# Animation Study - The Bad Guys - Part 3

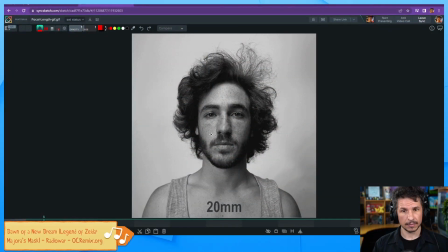2434s
So this is a wonderful demonstration of this, where here we have an actor or a character, and A to the J with the link right away. If you want more on this, definitely check out that link. But here we have a character who has been shot at a 20 millimeter lens.
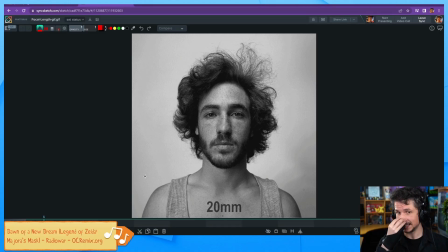2454s
And you can see that it creates this very fisheye lens. He's got this big nose, very narrow shoulders. It kind of looks like Linguini from Pixar, or any of those geeky characters from Pixar films,
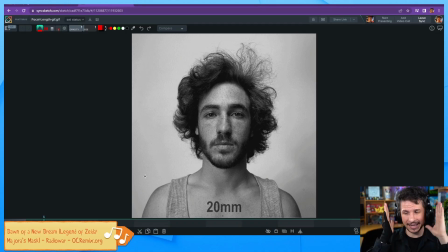2467s
with the narrow shoulders, big nose, very kind of tall head. Now, as we increase our focal length, notice what happens.
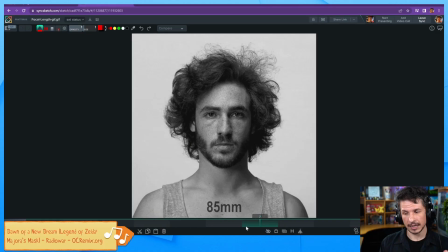2483s
As the lens length gets longer, everything starts to flatten out. Now, there's no big distortion on the nose compared to the shoulders. And it changes the look of the character immensely.
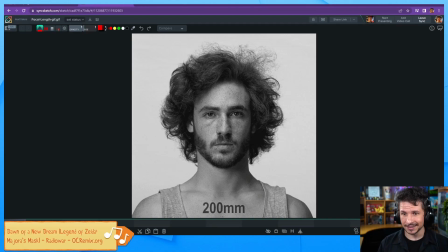2497s
Suddenly, this character doesn't look like a meek little dork with a big nose, narrow shoulders. This character looks really strong. Wide shoulders, thick neck. His head compared to his neck is about the same size here. Like, look at that. It's all just straight.
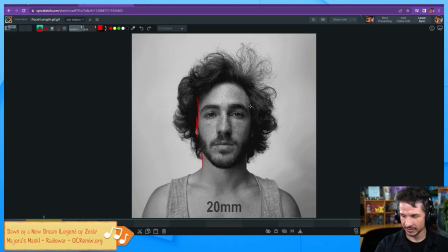2515s
Compared to here, where you have this very big offset between the size of his head versus the size of his neck, and then size of the shoulders. Even the nose, if we look at the proportions here, that nose is essentially
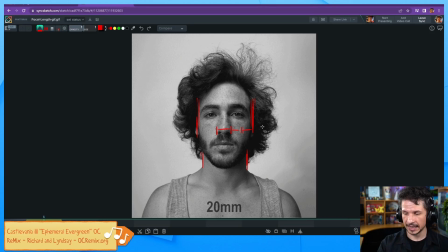2532s
a third of the size of his head here. 1, 2, 3.
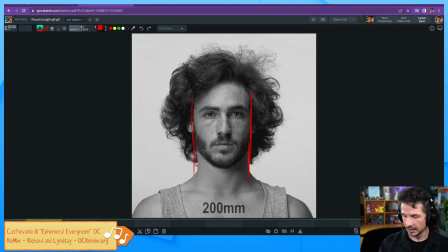2537s
Whereas here, it's still the same, but everything kind of feels like it's being stretched.
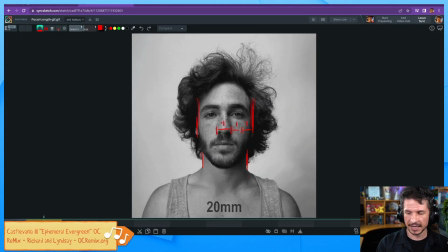2548s
So it's not like making huge changes, but it is that slight distortion that makes a huge difference. It's mostly that distance here. So because the nose to the side of the face is about the same, we don't really see much of a distortion here.
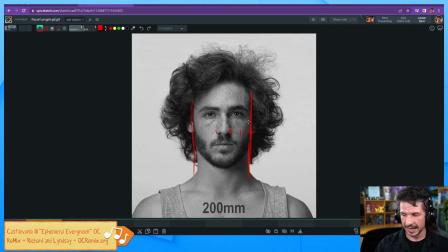2567s
But if you look at, for example, his forehead, look at how this feels very flat right here versus this where it feels very round.
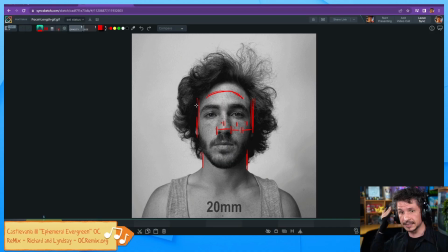2577s
Because we're seeing that depth of the head here.
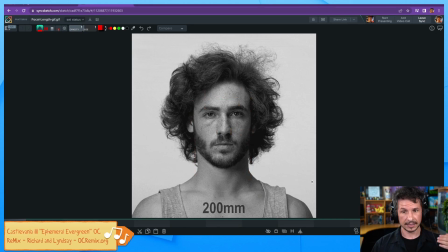2582s
So that is the importance of lens length. And knowing what lens length to use for a shot is very important, because you can drastically change how a character feels. If you want to have a character, a big bad villain, be super imposing and have this big close-up on them,
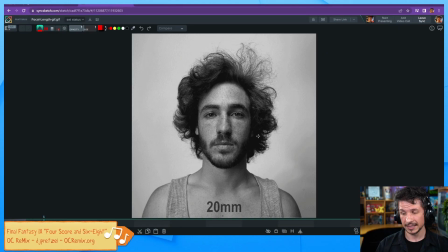2602s
and you pick something like a 20 millimeter lens, they might look a little dorky. They're going to have a big nose, very narrow shoulders.
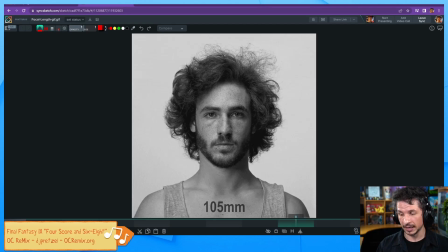2612s
But if you pick a longer lens, maybe like somewhere around 100, that's going to make them feel more imposing. Now, if you want the opposite effect, maybe you want a character reaching for the screen and you want the hand to really stand out compared to the rest.
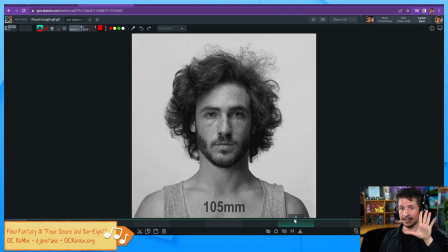2631s
If you take a long lens, you're going to get something that looks like this. It's going to reach, and the hand is going to be about the same size compared to the head as normal, as if I was doing this. If I take a shorter lens, suddenly you can get something like this, where the hand is like twice the size of the head,
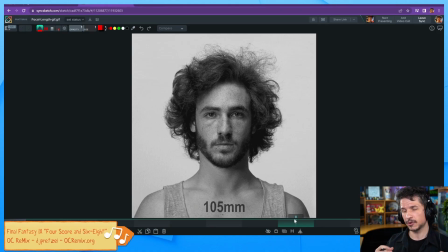2648s
and you can create that more dynamic feel to it. Now, for shots of people, typically you're going to aim for around 40 to 70,
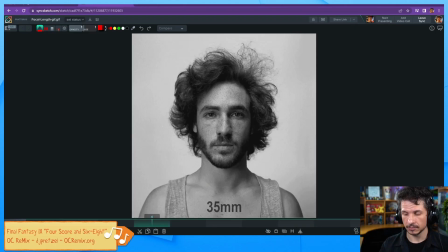2663s
80 range, or 35 to 40, 70. And this is the range of the human eye typically, so it creates a more natural look.